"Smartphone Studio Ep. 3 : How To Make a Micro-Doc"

Hi, I'm Amy with We Make Movies, and in this video we're going to learn how to make a microdoc.
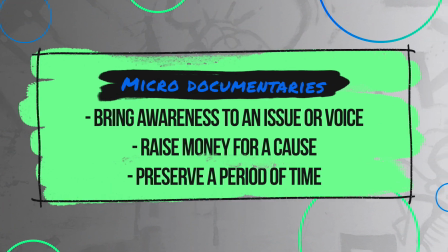10s
A microdocumentary is a short video that can amplify or bring awareness to an issue or voice,
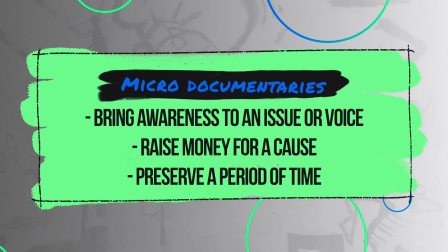17s
raise money for a particular cause, or preserve a specific period of time. When planning out your microdoc, think about what you want your mission statement to be, or what you want your audience to be inspired to do after watching it. Let's say you're doing a mini documentary on soccer. More specifically, how soccer helps young people feel like they're part of a team.
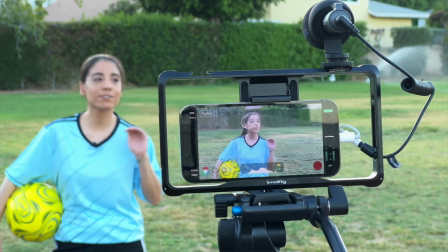38s
You'll want to make sure you've interviewed a few key people, asking them all similar questions to support your narrative.
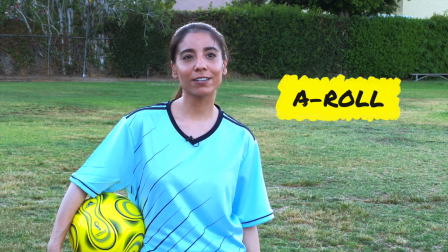44s
All of these talking points will end up being called your A-roll. The other part of the mini documentary is shooting B-roll.
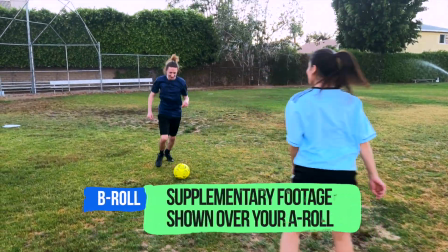52s
B-roll is secondary or supplemental video footage that will be shown over your A-roll audio. It can be used to complement or provide context to the story being told,
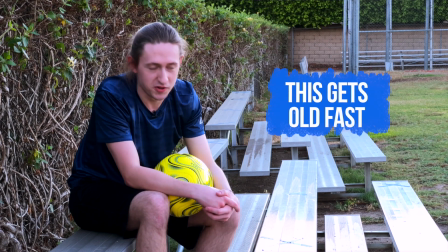62s
since only seeing a talking head in a documentary can be pretty boring for viewers to watch. Here are some ideas on how to get great B-roll for your mini documentary. As you're doing each interview,
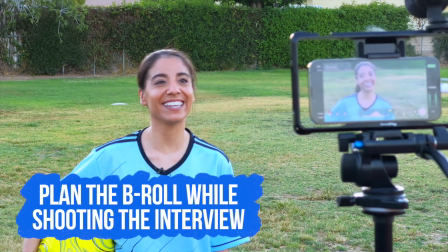73s
think about the answers they're giving you and start coming up with an initial list of B-roll shots that would help support their answers visually.
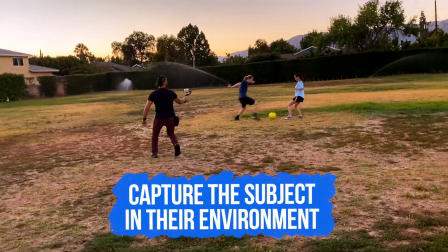81s
Oftentimes, getting shots of the interviewee interacting and engaging in their environment, or the environment they're discussing, can be very helpful.
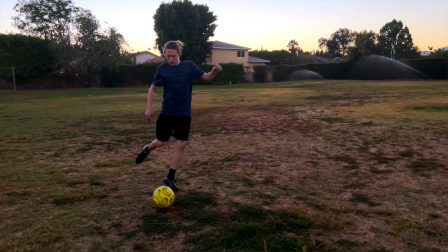89s
Get footage of your subject walking in and out and doing any of the activities they talk about during their interview. Get B-roll based on the conversations with the subject after the interview.
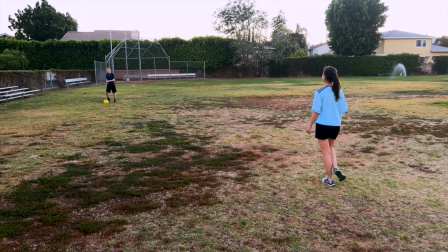100s
You may need to set up a time for a shot where you can get action footage of the topic and the subject to reinforce the narrative.
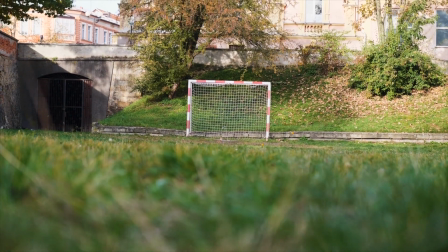107s
Think cinematically. Go out to relevant locations, shoot atmospheric establishing shots with movement,
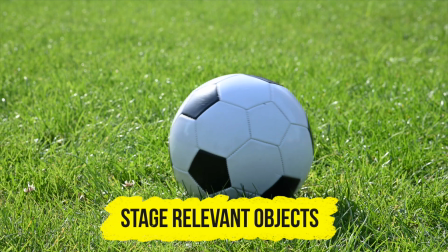114s
stage objects in a space and video them from a variety of different camera angles.
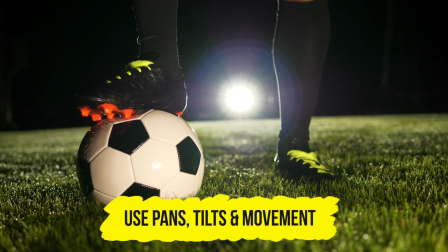118s
Use panning, tilting, and movement on stationary objects to create a more engaging shot.
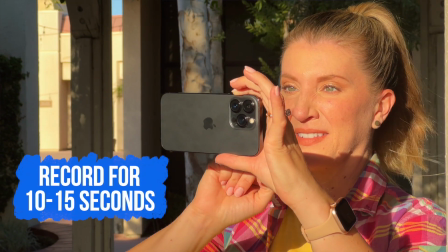124s
Record each shot for at least 10 to 15 seconds to give you a variety of styles to choose from when editing. Sometimes you may not be able to get all of the B-roll you need, especially when your microdocumentary has a historical overtone.
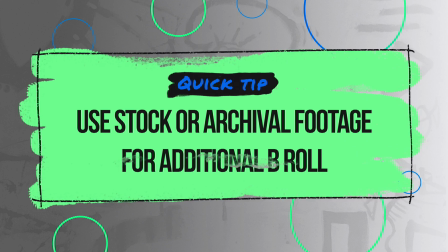137s
Consider checking out some of the stock footage and archival sites to use when you need to fill in your story gaps with B-roll.
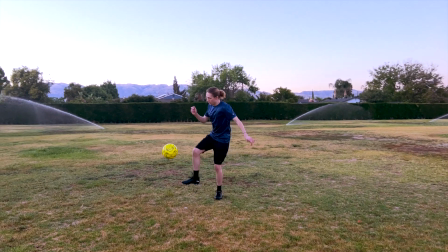144s
Be mindful that some stock footage sites will charge you to use their footage. Some shots, particularly action shots, may be longer than 10 to 15 seconds.
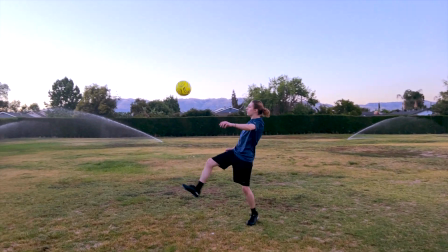153s
You can split up the footage later in post by first showing the action shot, switching to the person talking about the action, and then go back to the B-roll. These are the fundamentals of making a microdocumentary. Be aware of what your goal for this short doc will be.
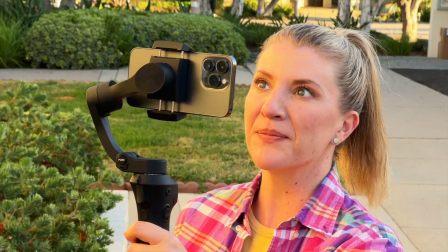167s
Get the narration and interviews you need to tell the story, and record a whole bunch of B-roll in different creative cinematic ways to reinforce your narrative.
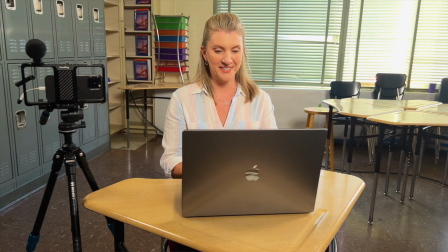175s
In the next video, we'll talk about how you put all of this together to create your own microdocumentary. I'm Amy with We Make Movies, and this has been How to Make a Microdoc. If you like this video, please subscribe to keep up to date with the latest smartphone studio tutorials.